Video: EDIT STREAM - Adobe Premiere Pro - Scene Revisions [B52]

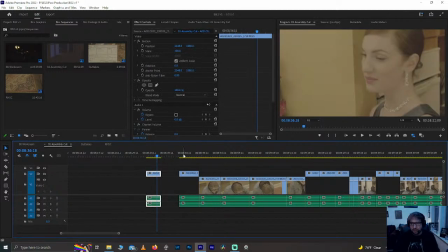[34:24]
Take one doesn't work and then between take one and two, between take one and three, take three, she's a little more playful. She's got the little smile on her face, and she's going a little quicker. She's kind of enjoying herself a little more. So that's take three. All right, let's look at Arthur.
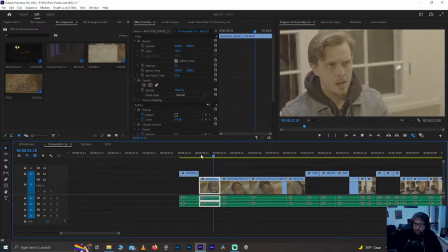[34:43] Lady, I don't know what your deal is.
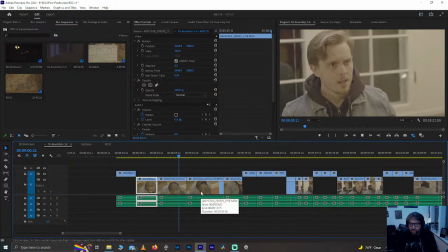[34:51] Lady, I don't know what your deal is.
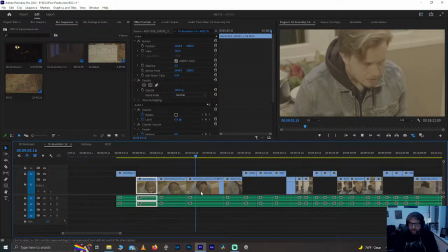Lady, I don't know what your deal is.
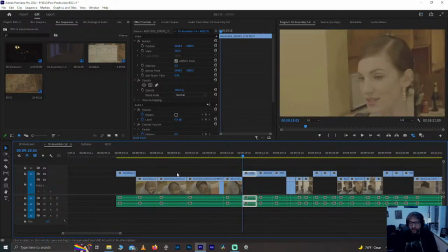[35:08] Lady, I don't know what your deal is.
Okay, and this is the thing I talk about playing the um
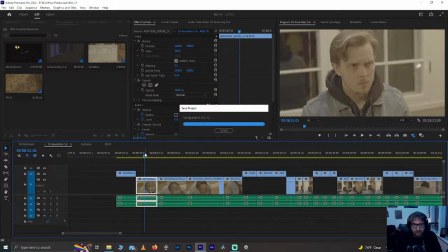[35:17]
like, and this is a thing I've talked about playing the moments and letting them play big. The other and also a fascinating thing about filmmaking. This is the thing that this is the reason I think everyone involved in filmmaking should edit or be involved in the editing process at some point
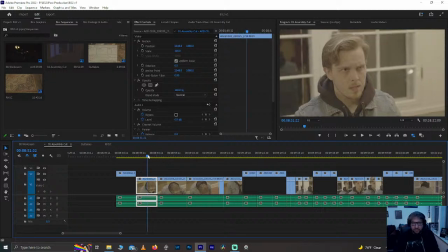[35:34]
as they're getting into their careers, because there's so many things that do not read on set that really do read in the edit suite. And hopefully, as you become a better editor and a better filmmaker, you'll start to incorporate that.
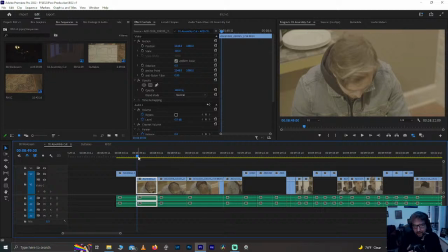[35:49]
And I mean, but I'm sitting here, I've been shooting and editing for 15 years, and I'm still not catching. I don't catch everything because you never do. That's what, if everything went according to plan, this wouldn't be interesting. um but notice here the length of the first three takes.
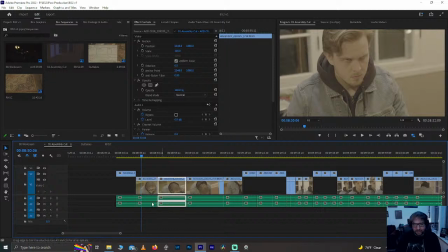[36:06]
First take is quick, second take is longer, third take is longest, and then the fourth take goes back to being quick again. but it's so easy on set to be like, right, this like yeah, we're watching like this third take, which um I'm just gonna let play here.
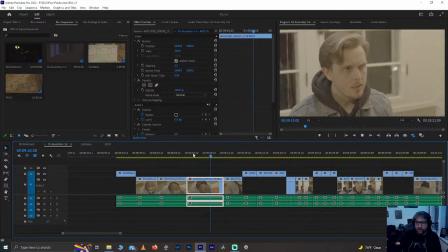[36:22]
Like Lady, he's conveying so much. don't know what your deal is. That first take, that not fourth. Words settle. In that third take, he is conveying a lot. Like none of his emotions are wrong.
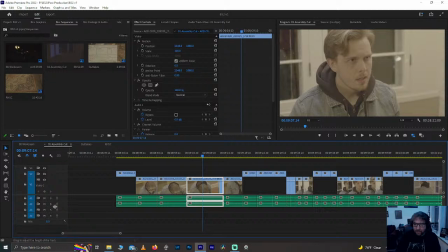[36:42]
He's doing them all very well. He's believable, and it's a good performance of that moment. But watching it now and now looking at it from the perspective of we need some urgency here, unfortunately, it's not the right one for this moment. And on set, it's very easy to watch this take and be like, "Wow, that's an excellent take."
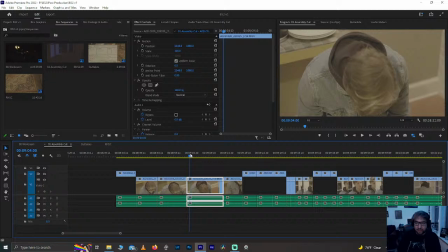[37:00]
And like all these takes, I think are excellent work from Adam. Um, and I do if I'm picking out which take do I get the most from him? Which take do I get the most from him in this moment? Uh, it's this take.
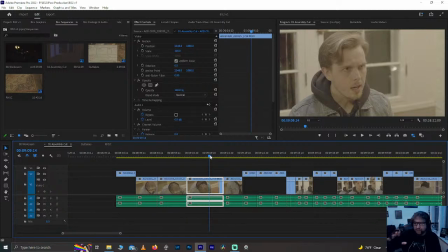[37:13]
This take he's giving us the cake with the icing, and it's magnificent. But in this moment, we don't need all of that. We need the basics. We need the basic cake here. We don't, and this is magnificent icing on this cake, but it's not.
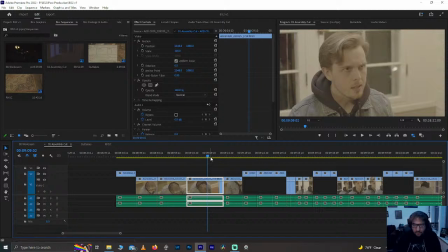[37:30]
Um, we don't want to hit a sugar crash too early. So, and because we're on set, you look at that and go, that's magnificent. But in editing, we're like, oh, that's unfortunately that like pacing wise, that moment's a bit too long.
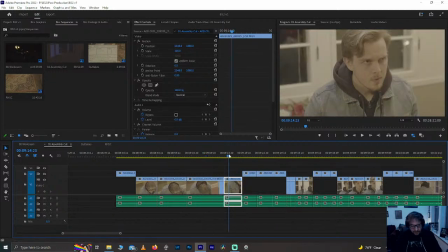[37:43]
So I think we're gonna go with the first take because the first take and the last take are the long of the or the shortest of them. They've got some good urgency. Uh, excuse me. And now looking at those two, I think the performance is the best.
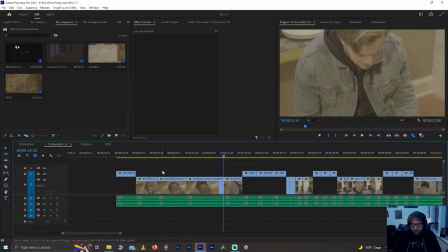[37:58]
Real quick before I do anything else, let me go ahead and let me save this whole thing because it's a very nice, just collected way to look at a scene.
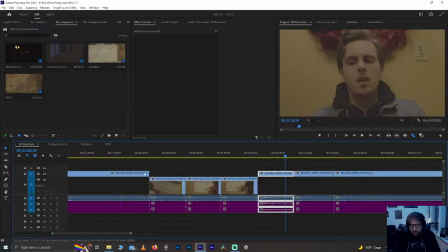[38:07]
We're gonna copy that. I'm gonna put that back in the workroom. Uh, just a good thing to have.
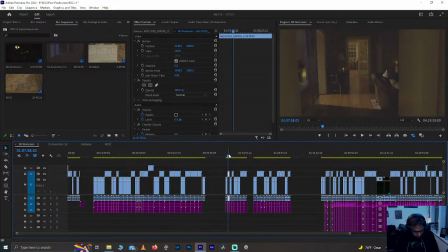[38:12]
This is the next scene, correct? Yes, good. Let's move this all down.
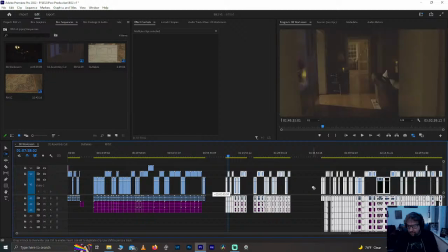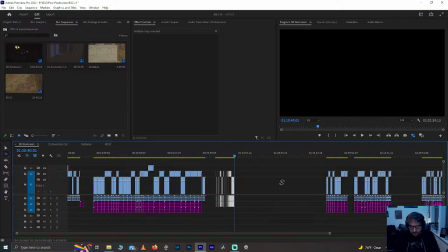[38:23]
Pull this back. We're going to paste it all right there. That's good. And then we're going to pull this back to here so we've got it.
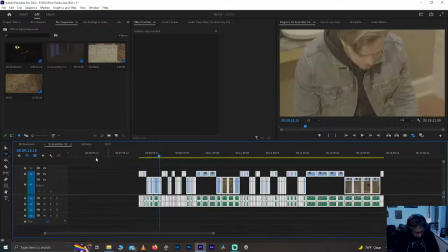[38:28]
Cool. So now we've got that preserved. Okay. All right.